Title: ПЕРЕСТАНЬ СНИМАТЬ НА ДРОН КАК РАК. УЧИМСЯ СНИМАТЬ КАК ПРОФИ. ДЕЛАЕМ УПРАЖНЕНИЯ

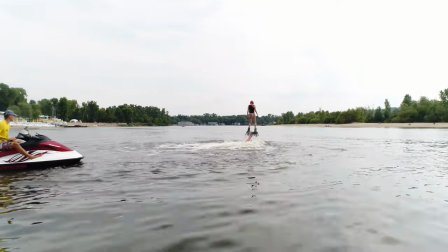[5:38]
Но для себя я нашел тот вариант, который позволяет мне получить плавность картинки не только в трипод режиме, но даже и в спорт режиме.
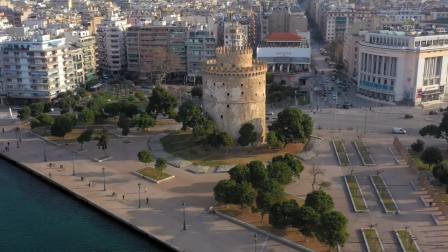[5:45]
Я предлагаю каждому попробовать три варианта и найти самый подходящий для себя. Но в любом случае двумя пальцами четкость движения выше, чем одним.
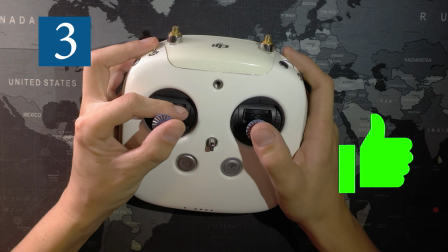[5:54]
Стик рыскания я удерживаю двумя пальцами, а управление положением дрона я удерживаю по классике.
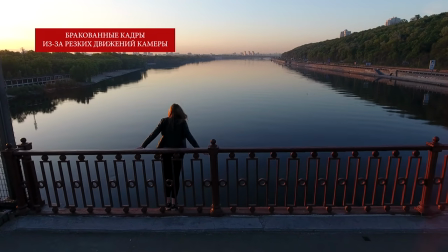[6:02]
Следующий важный параметр – это управление спуска и подъема камеры.
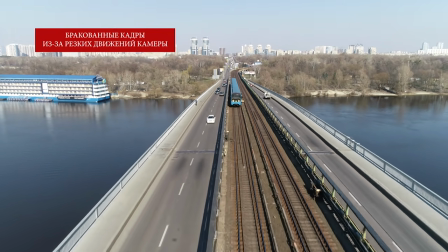[6:06]
Многие начинают неравномерно вращать колесико камеры и тем самым превращать брак в свой только что снятый материал.
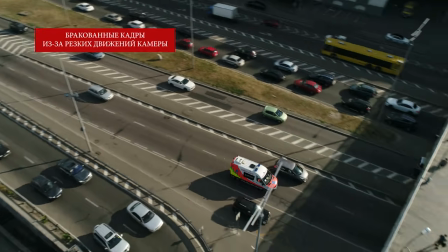[6:12]
Ведь подъем и спуск камеры также должен проходить плавно и равномерно, без поддергиваний.
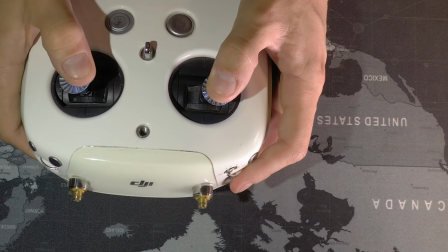[6:17]
Вращать колесико тоже нужно плавно и линейно. Некоторые вообще как в носу ковыряются или чешут затылок пальцу.
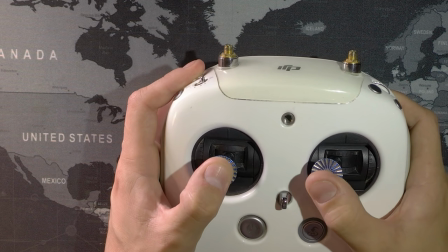[6:23]
По эргономике правильно вращать колесико прямым пальцем, а не крючком. Как видим, я вращаю колесико камеры плавно, линейно.
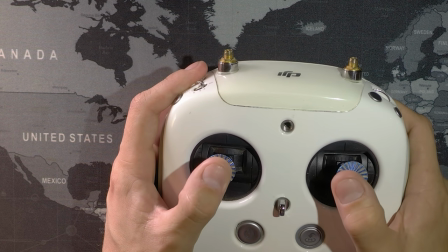[6:31]
Как катая ручку по столу. Кто-то вообще умудряется чуть не по локоть это колесико крутить.
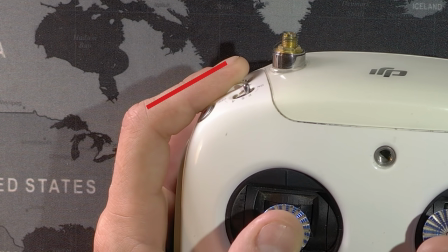[6:36]
Инженеры продумали и рассчитали ход таким образом, чтобы от края до края хода колесика крайние его значения помещались в одну флангу пальца.
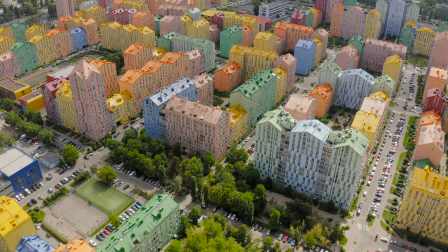[6:45]
Вот возьмите свой пульт и попробуйте покрутить колесико. Плавность вращения колесика играет также немаловажную роль в построении сцены.
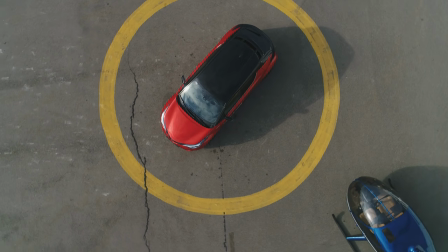[6:53]
Правда, приятно смотреть на картинку, когда камера линейно, без рывков, плавно опускается или поднимается.
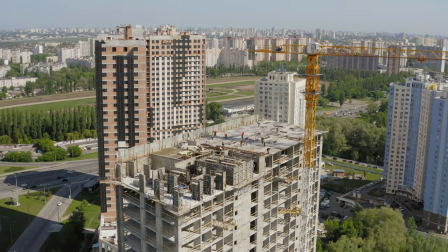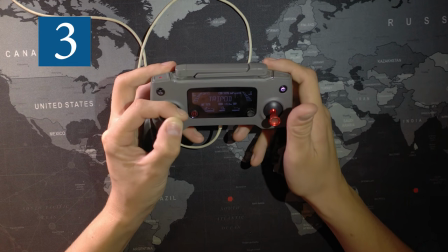[7:04]
Вот сейчас я покажу на своем примере, как я использую третий вариант удерживания пульта и вращения камеры средним пальцем.
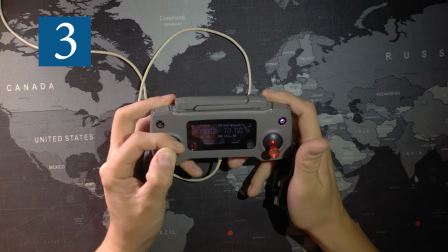[7:11]
Он длиннее и не такой поворотливый, что есть его плюсом. Как видим, все плавно, без дергания.
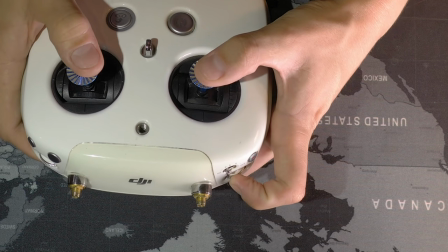[7:16]
Итак, в носу не ковыряемся, держим палец пистолетом и все будет ок.
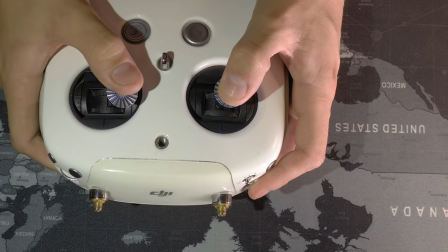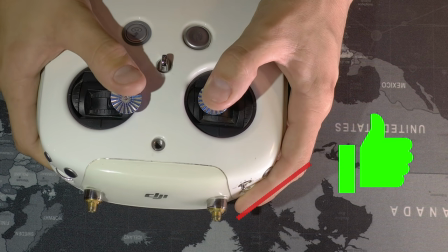Теперь давайте настроим камеру дрона в программе. Заходим в главные настройки, переходим в Advanced Settings, переходим во вкладку EXP. Нас интересует Rudder Right и Rudder Left, поворот влево и поворот вправо. Ставим значение на 0.10. Это мы увеличили время отклика стиков по рысканию. Следующий параметр это Sensitivity, чувствительность. Нас интересует YAV Movement Limit, скорость вращения вокруг своей оси, и ставим значение на минимум. Следующий меняем параметр во вкладке Gain – усиление. Ищем параметр в YAV, то есть рыскание, и ставим на минимум, то есть 80%.
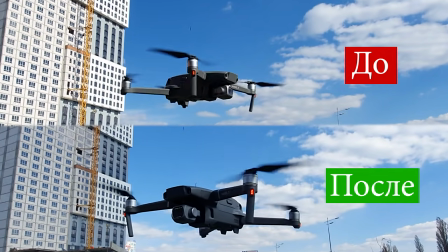[8:15]
Сразу после таких настроек ваш дрон станет плавно вращаться вокруг своей оси и даст плавность картинки в поворотах.
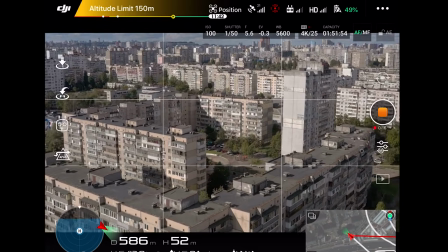[8:22]
А теперь давайте настроим скорость подъема и спуска камеры. Кликаем на значок подвеса в главных настройках программы.
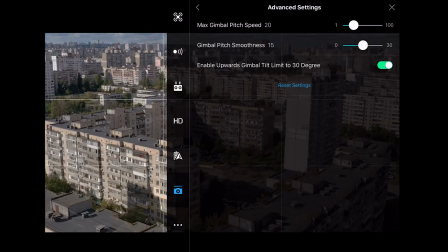[8:32]
Значение Gimbal Pitch Smoothness отвечает за инерцию движения камеры.
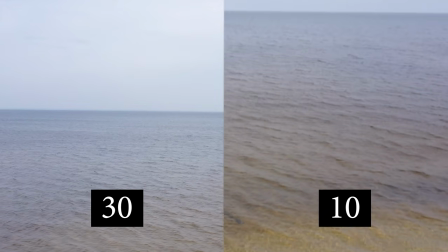[8:36]
То есть высокое значение обозначает, что камера будет дольше по инерции останавливаться после подъема или спуска камеры.
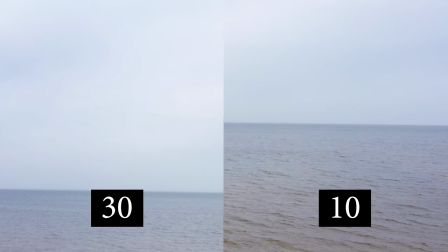[8:42]
На примере мы видим, что при 30 камера имеет больше инерции и плавности, нежели чем значение 10, где движение получается более резким.
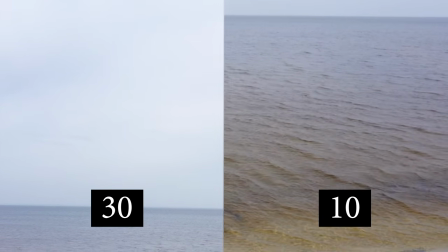[8:51]
Давайте попробуем поставить значение на 0.
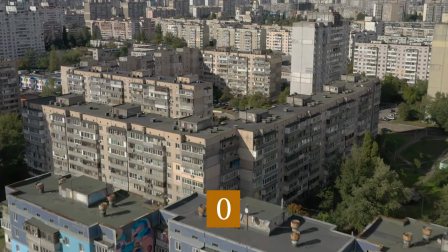[8:57]
Камера сама по себе поднимается плавно, но как только мы отпустим колесико, мы получим резкий стоп по картинке, что есть браком.
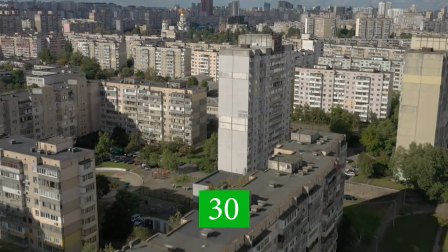[9:05]
А теперь давайте я поставлю значение на 30.
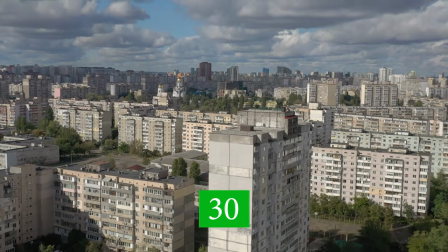[9:07]
Как видим, при таких же самых действиях с колесиком, камера остановилась плавно, без резкого стопа и незаметно, что нам и нужно.
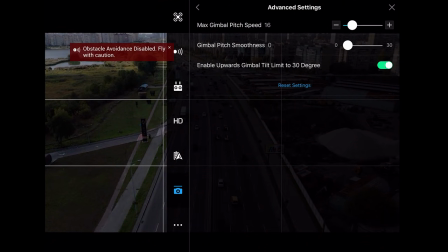[9:16]
Следующий важный параметр это Max Gimbal Pitch Speed, скорость подъема и спуска камеры.
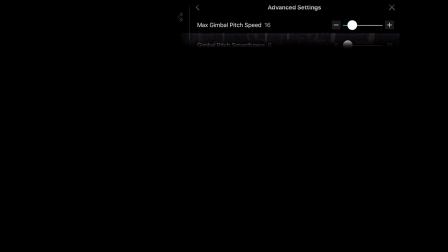[9:21]
Многие недооценивают данный параметр. Высокое значение слишком быстро опускает и поднимает камеру.
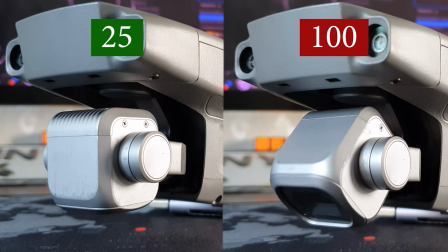[9:27]
Оптимально это 25, тогда у нас камера поднимается и опускается не спеша, плавно, и это нам нужно, если мы снимаем художественные сцены.
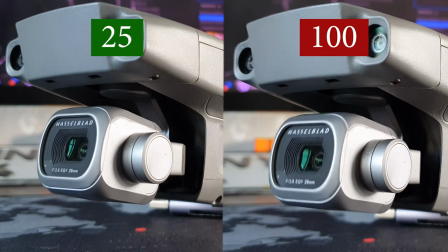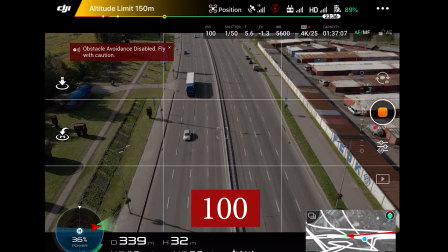[9:42]
Давайте посмотрим на примеры.